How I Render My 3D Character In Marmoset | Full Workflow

Technically you can render and post your character right now, but the problem is it's so flat and it's look like a crap,
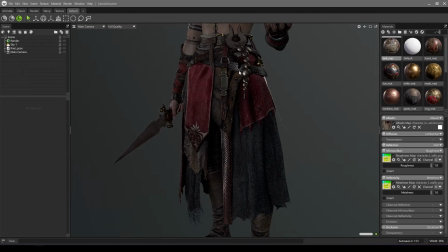4:10 and honestly you don't want to waste months of hard work, so let's make it look better. The next step is to find the right HDRI for your scene.
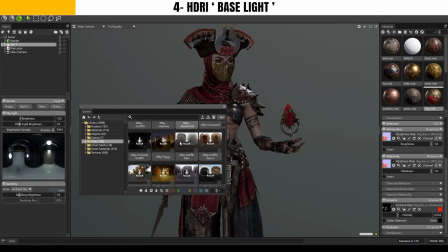4:18 You can either use one from Marmoset's built-in library or download one for free from a website like HDRI Haven or something like that,
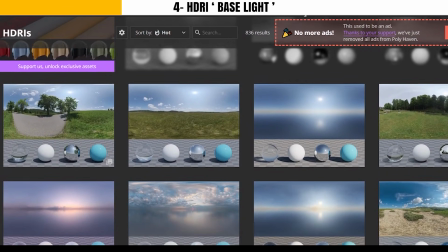4:26 which is an excellent resource.
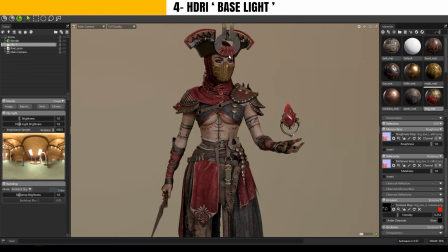4:28 Your job now is to test out different environments and see which one gives you the best reflections that match your character and the feel you're going for. Don't worry about the shape or image of the HDRI, only the lighting and reflection matter.
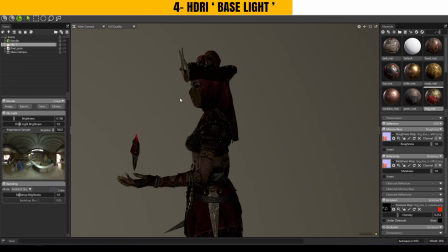4:41 I'm going to reduce the intensity of the skylight because I want to use it as fill light, just to make sure the character isn't too dark.
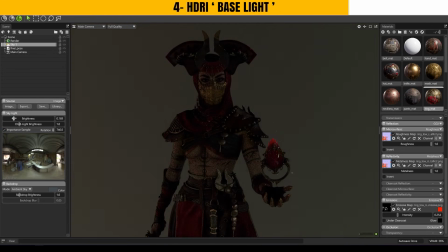4:49 We're not going to use only a skylight, this is just a starting point.
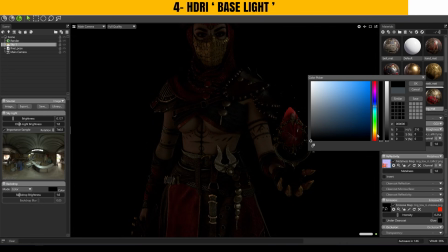4:53 I also recommend setting the mode to color, so you can use a solid color background for now, since our correct focus is on the character, not the environment. Before we move on to the next step, I asked my followers on Instagram what questions they had about rendering in Marmoset, and one of the questions was, how does Marmoset's rendering compare to Unreal Engine?
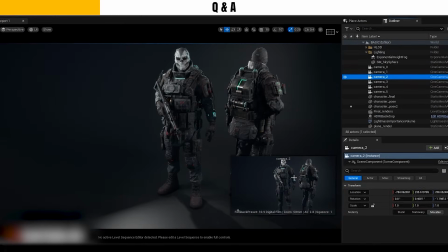5:14 To put it simply and clearly, Unreal offers more advanced and complete rendering settings.
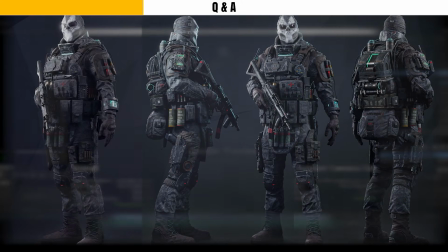5:19 Also keep in mind Unreal is a game engine, so its rendering is more of a bonus feature, as explained in the full video I made on the game character pipeline.
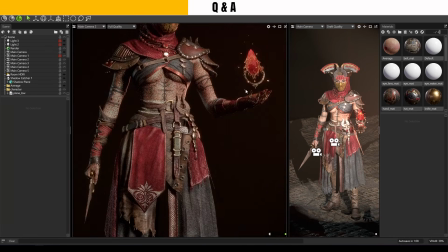5:28 But if you're looking for fast results without all the complexity of shading and lighting setups, Marmoset is a better choice, and honestly it depends on your specific needs. Next question, how can I make the texture from Substance Painter look the same in Marmoset?
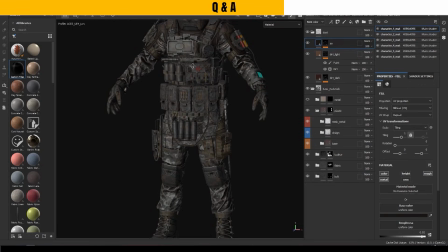5:42 The answer is the texture itself doesn't change. What changes is the lighting and contrast, which can heavily influence how we perceive the texture.
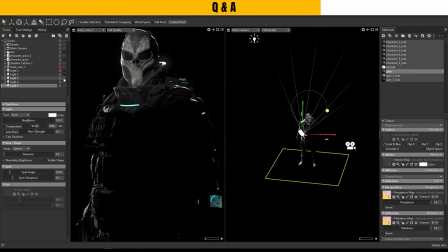5:50 It might seem different, but it's really the lighting doing the work.
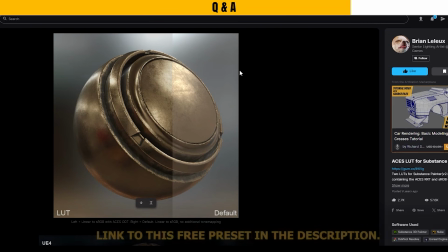5:53 So in Substance Painter, try to adjust your lighting and viewport settings to match Marmoset as closely as possible.
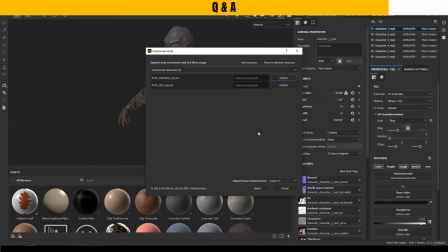5:59 You can use some lighting presets, which I personally use to make the result look more like Unreal Engine.
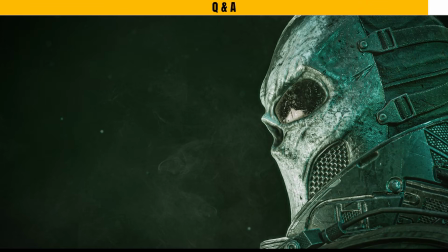6:05 Then just apply a bit of color correction if needed. And another important point is, you should use the same environment. The next step is to add key light, rim light, and backlight to bring your character to life and get closer to the final look.
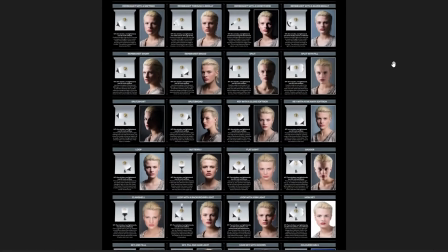6:19 If you are serious about lighting and want to see more examples, I found a professional and digital lighting reference image from the official digital camera website.
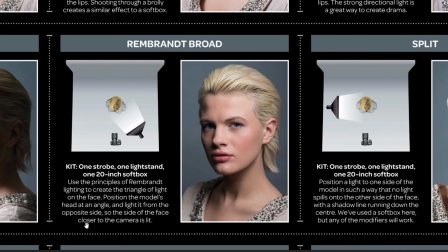6:27 I personally learned a lot from it. I've uploaded into my Google Drive, so I always have access to it.
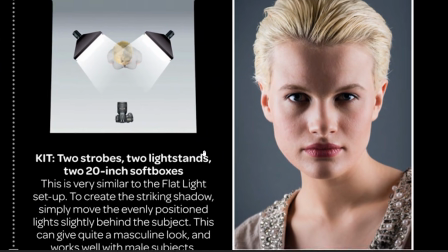6:34 And the link is below the video. Feel free to download it in high quality and use it as a reference.
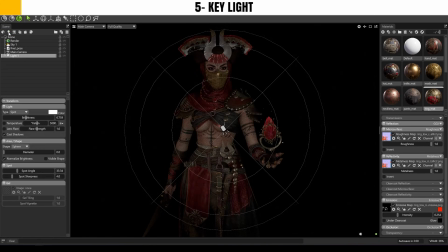6:39 The first light I'm going to add is the key light. You can create it by clicking this option here, which adds a new light from the camera view.
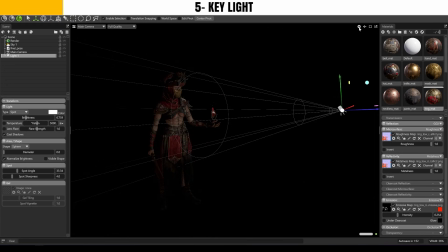6:47 It's a spotlight by default. If your light appears too big or too small compared to mine, it's because your character's scale is incorrect.
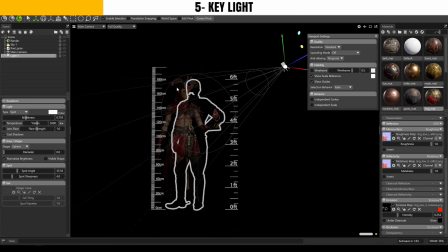6:55 To check this, go to the viewport settings and enable show scale reference. Then compare your character's size to Marmoset's reference model. You can scale your character up or down accordingly. It's not a big deal, but it helps keep things consistent if you want to fix it. Also make sure show guides is enabled, so you can actually see the lights in the viewport.
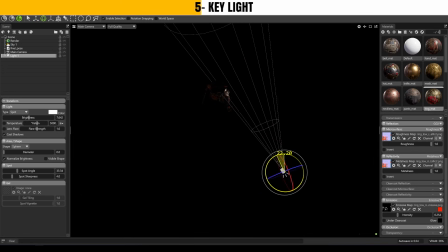7:15 I usually place the key light at about 45 degrees horizontally and also slightly above the character vertically. This creates a more cinematic effect and avoid a flat, boring look.
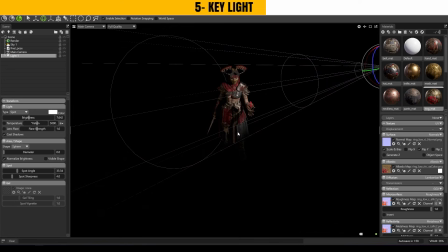7:27 I strongly recommended not placing the light directly in the front of your character, as that will make it look flat and artificial, like a mannequin. Once your light is positioned correctly, you can increase the spot angle to cover more of the character if needed.
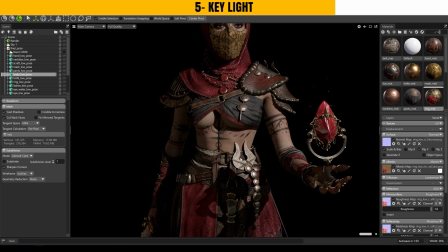7:41 Next issue, when you zoom in, you will probably notice that the shadows are too sharp, and that just doesn't look appealing.
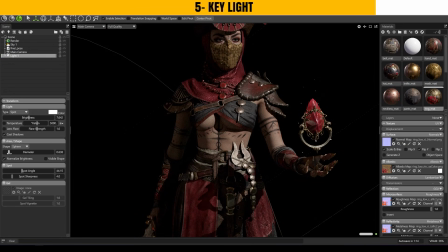7:48 You can fix that by increasing the diameter of the light. This will soften the shadows, but be careful, if you set it too high, the light may not work properly on your subject. As the name suggests, the key light is your main light source, so it should be the strongest among all your lights. I will explain more about fine-tuning in the next steps.